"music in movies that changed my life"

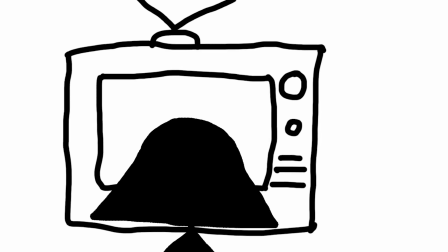[0:02]
Have you ever watched a scene where they use a song and
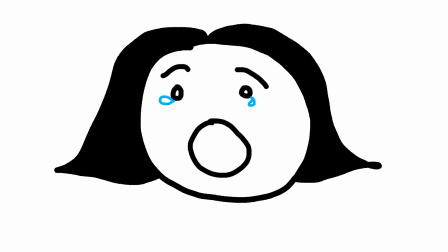[0:08]
in that moment it just feels like the most perfect song of all time?
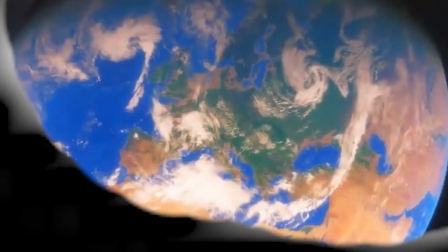[0:15]
As if that was the only song in the history of music that could be used for that scene.
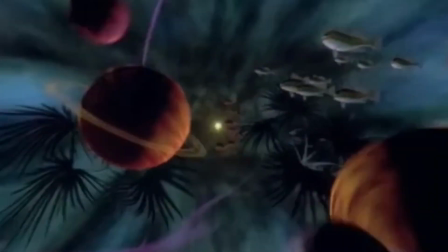[0:21]
And it creates a seismic experience. Your whole world shifts and you come out feeling like a totally changed human being where you can split your life into two.
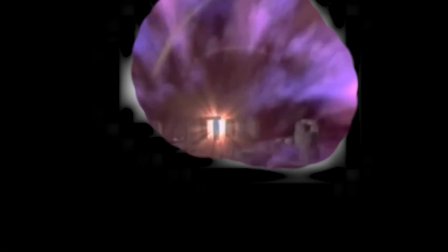[0:29]
Everything that happened before watching that scene and everything after.
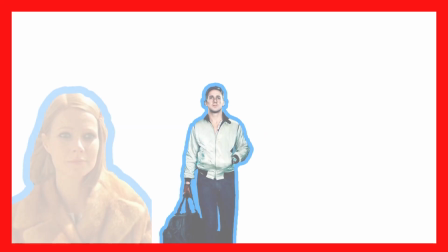[0:36]
That is how I feel about all the music moments in film I'm about to list for you. But please first hit the subscribe button and the notification bell for more movie and TV related content.
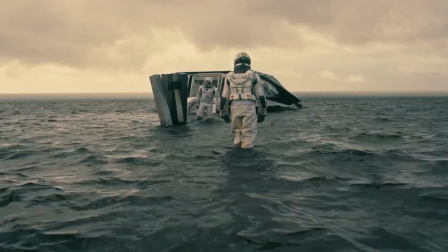[0:48]
For this list I won't be mentioning any original scores or musicals, just needle drops.
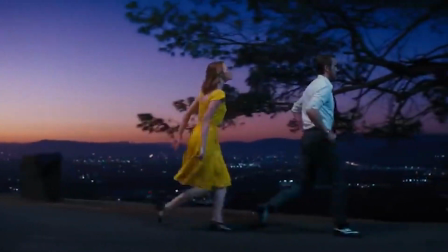[0:53]
So I won't be including my favorites Interstellar or La La Land. I'm only focusing on movies where a scene was so greatly enhanced thanks to a particular song.
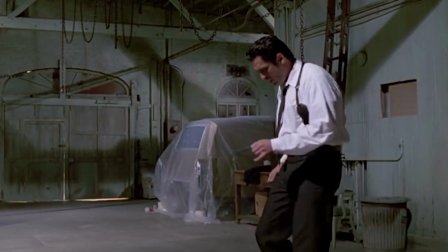[1:02]
Additionally, I won't be listing every iconic music movie scene, just those that left an emotional imprint on me.
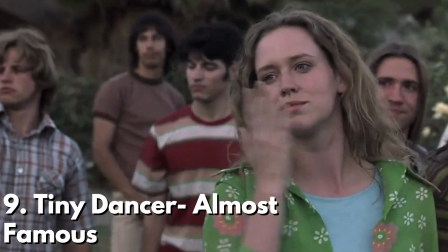[1:09]
9. Tiny Dancer Almost Famous So I am so late to the party. I've always heard about Almost Famous,
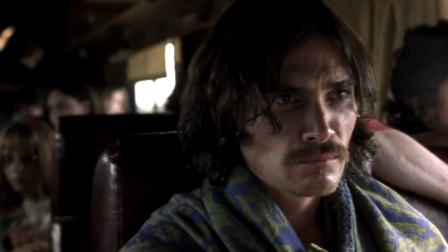[1:15]
but it wasn't until this year itself that I finally took the time to watch it after hearing my brother rave on and on about how good it is and how amazing a particular song was.
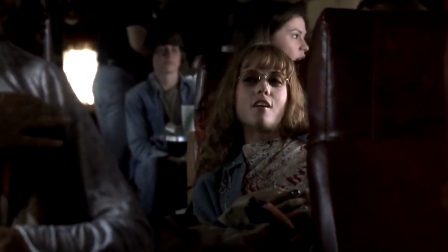[1:24]
So I watched it, and it is good. It feels nostalgic, and within this scene where they're all belting out Elton John's Tiny Dancer,
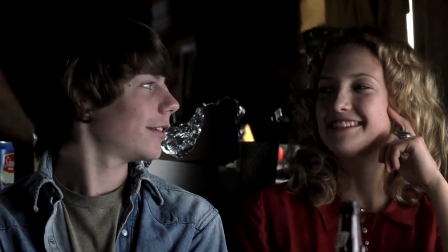[1:33]
I also feel like I'm riding on the bus, part of the band, just having the time of my life.
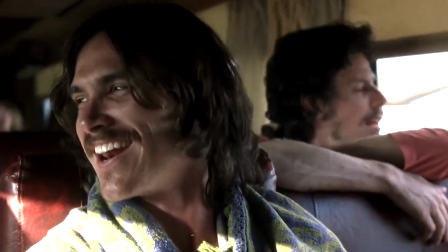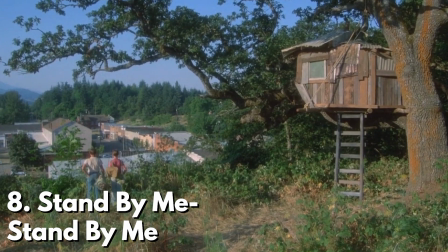[1:44]
Number 8. Stand By Me by Benny King from Stand By Me.
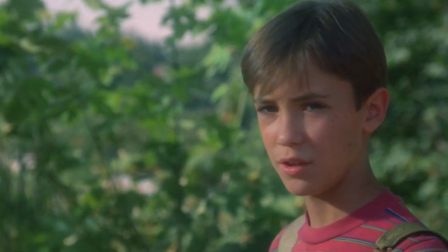[1:47]
Just like Tiny Dancer and Almost Famous, Benny King's Stand By Me just instantly gives me this huge feeling of nostalgia.
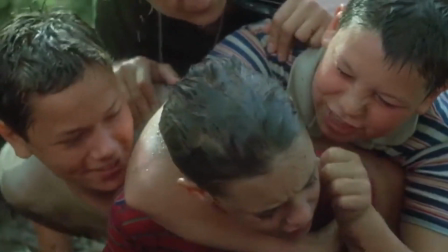[1:54]
The sound of the percussions and bells acts like a time machine.
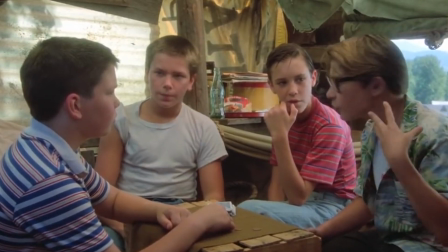[1:58]
As soon as I hear that bass opening, I am transported into the 50s looking for a dead boy with my friends.
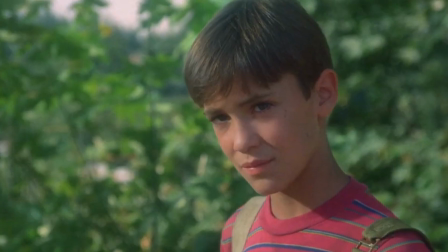[2:05]
The song encompasses the essence of the movie as a whole. It's happy and sad at the same time, which are the same emotions that come from viewing the film.
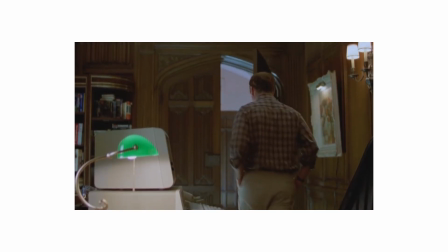[2:15]
Capping off the film with its titular song just seems like the obvious choice, the only choice, and the best choice.
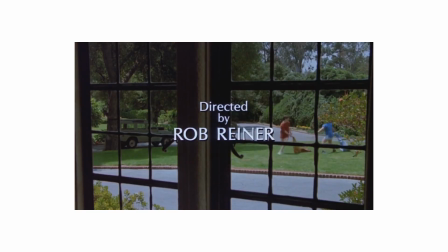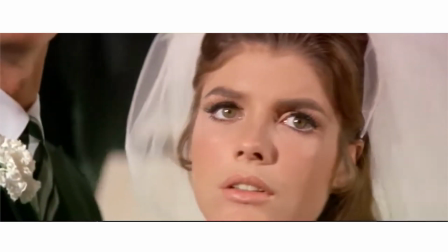[2:27]
number seven the sound of silence from the graduate i am a huge fan of simon and garfunkel and so i think this whole soundtrack to the
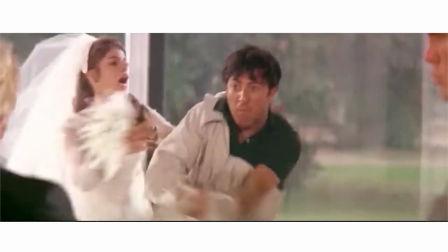[2:35]
graduate is aces but it's this final song that plays such a significant role in this poignant ending the last 15 minutes or so of the entire film
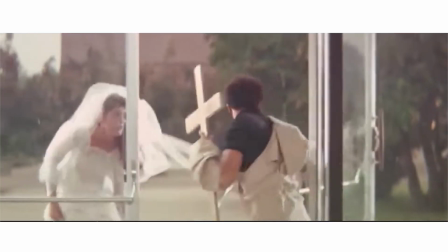[2:43]
is action-packed a huge adrenaline rush for our characters and for us the audience all we are concerned
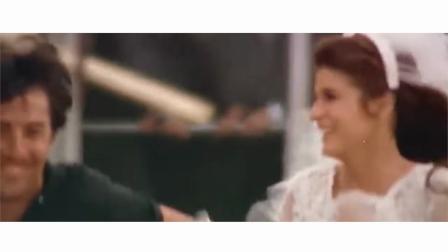[2:49]
about is getting these two to successfully run away it doesn't even occur to us to ask what's next,
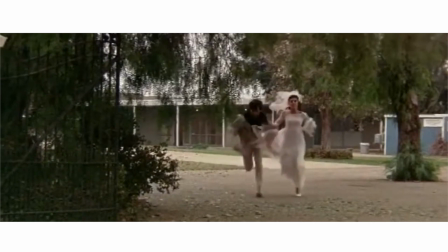[2:54]
and evidently it doesn't occur to our characters either.
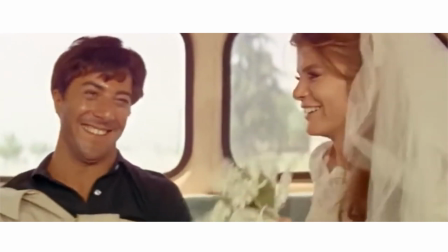[2:57]
Watching their smiles slowly fade into a look of concern and this sudden realization that they have no clue what is in store for them,
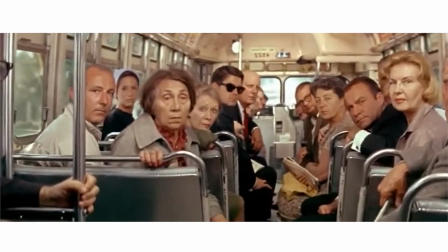[3:03]
accompanied by the sound of silence, is jarring and works beautifully.
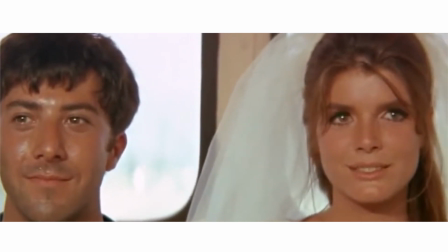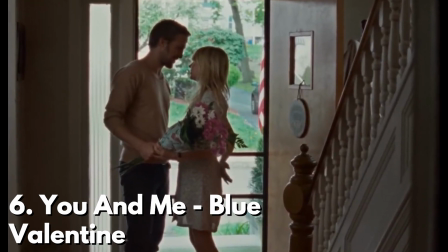[3:14]
Number six, You and Me, Blue Valentine.
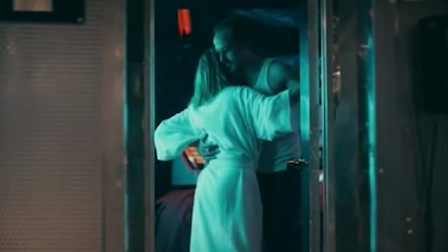[3:20]
Blue Valentine is one of those sad movies I just love to come back to time and time again.
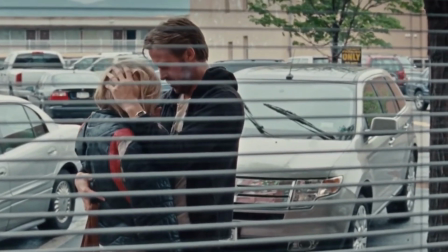[3:26]
Intertwined between scenes from the present where our protagonists are on the brink of divorce and the past where we see them falling in love.
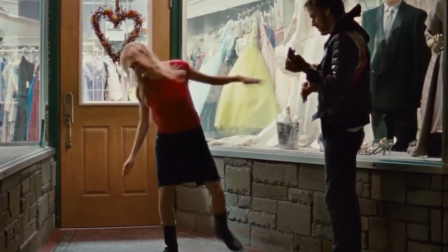[3:32]
There's just no way you can't come out of this film not feeling a little brokenhearted. And that's why I love Dean and Cindy's song You and Me by Penny and the Quarters.
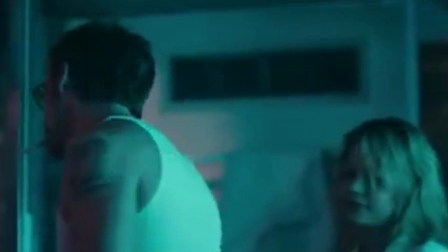[3:40]
The song works on two levels. Seeing Dean and Cindy fall in love, it's a sweet song for them about two people choosing each other.
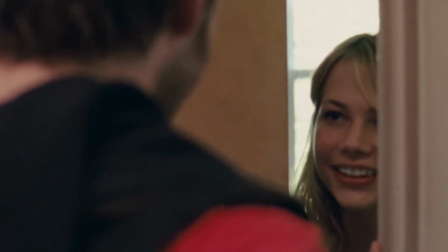[3:47]
But simultaneously knowing where the relationship is headed, it's painstaking.
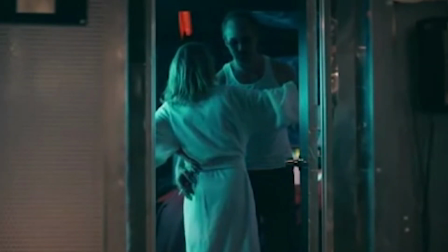[3:52]
I can't hear the song without feeling bittersweet.